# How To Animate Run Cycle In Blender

Hi guys, welcome to another episode of How To Tutorials by Levo Notion Studios.
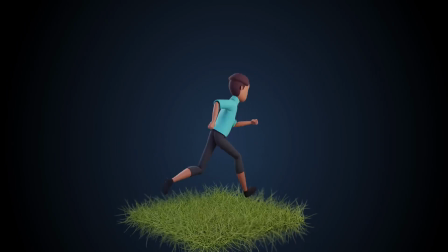0:04 This is Super Sam once again, and in this very episode, I'm going to show you how you can animate a run cycle in Blender. Let's get started.
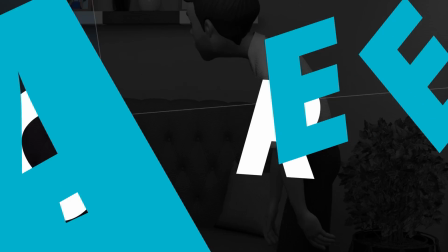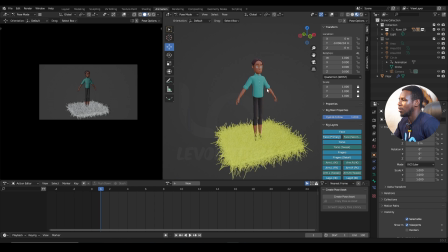0:21 So, I have this character in the scene, and by the way, this is a river character.
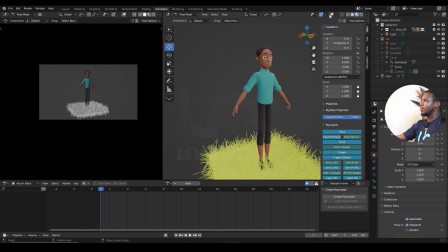0:29 and this character can switch
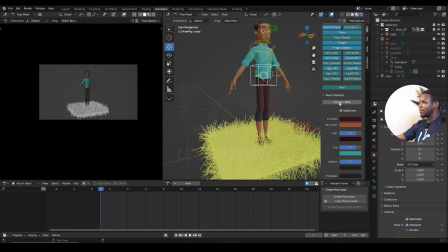0:35 between a male version and a female version of itself like you
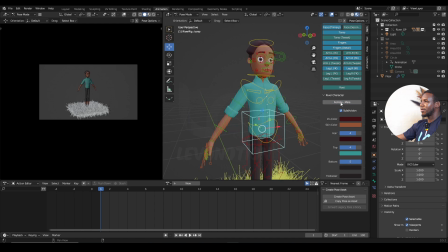0:40 just as you can see from here by clicking on this button and this character would also be on our patreon and by the way i want to seize the opportunity to say thank you to all our patrons out there yeah you guys are doing great thank you so much we appreciate you guys and this character as well would be on our patreon
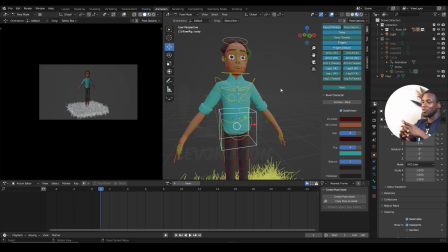0:58 and if you want to be a patron and you think you like what we do and you want to support you can also be a patron and
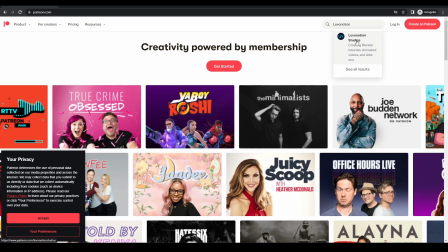1:05 the link to do so will be in the description
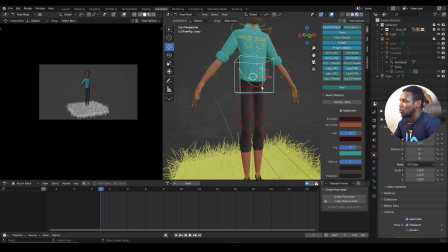1:09 below so um now to do a run cycle in blender there are a few things i want you to
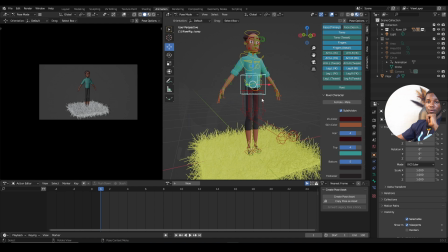1:16 take note of that are very very important and key to the success of your own cycle the first one i want to talk about here is the center of gravity of the character that is the torso in this case anytime you're doing a walk cycle or a run cycle make sure the only movement
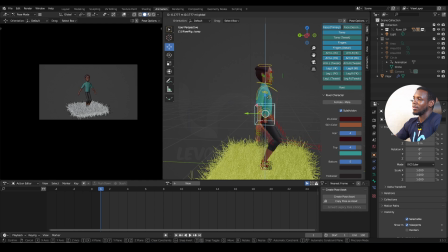1:34 you have for your torso is this up and down movement don't move your torso forward or backwards right make sure it's up and down and if you want to animate a work cycle you need to rotate
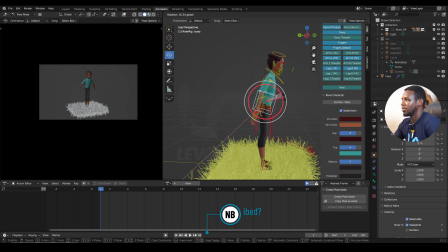1:52 forward this way because I mean the character is supposed to walk forward so you have to make the momentum in place by rotating the hips forward and for a run cycle you need to add more rotation to it because
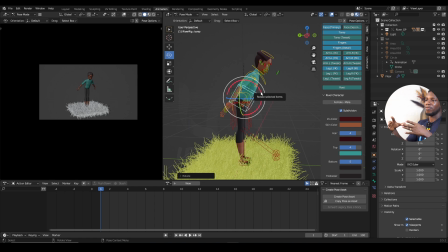2:08 this time around the character is expected to move faster in the direction of his mission okay so I'm gonna go alt G I already have my keyframe sets because I don't want to waste so much time in this video
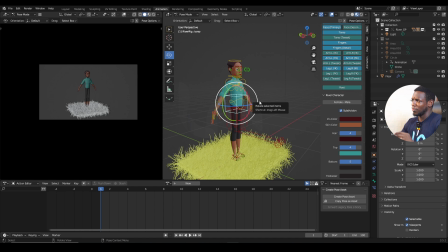2:23 and to do so I'm gonna use my post library and if you take note of these I'm using blender 3.5 if you also have been a 3.5 you would notice there's a change in the interface in this version you no longer have the post library here okay and
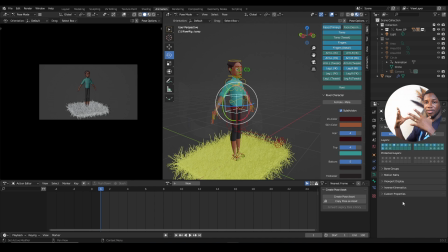2:42 that's because there's a new way of using the post library and i think we have a video on that i mean check some of our videos and auto tutorials and you'll probably see that yeah so to do this i'm going to work with the assets and
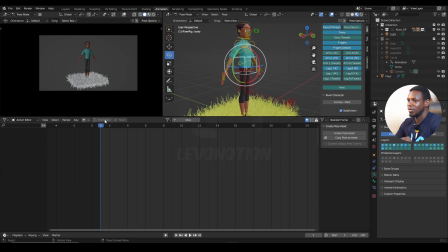2:55 i need to bring up my assets by increasing this window and then creating a new one here by just dragging that and I'm going to change this to the asset browser so your
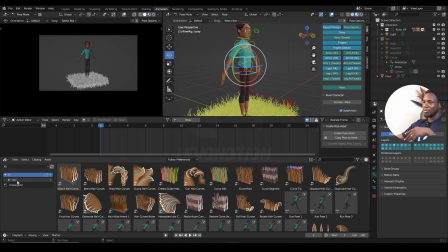3:09 asset browser comes with the hair stuff but I'm not interested in generating hair for now so I'm just going to make sure I'm back on current file very important
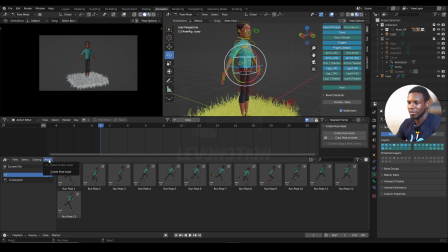3:20 and you just have to click on assets and create post assets so this is how you create your pose asset. But as you can see here, I already have different poses created for my run cycle and I'm going to use that right away. So select the whole controls and on frame one, I'm going to click on the first pose here.
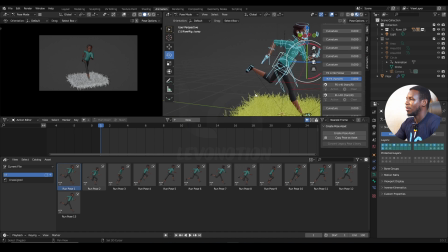3:39 Just double click and I'll get you the pose.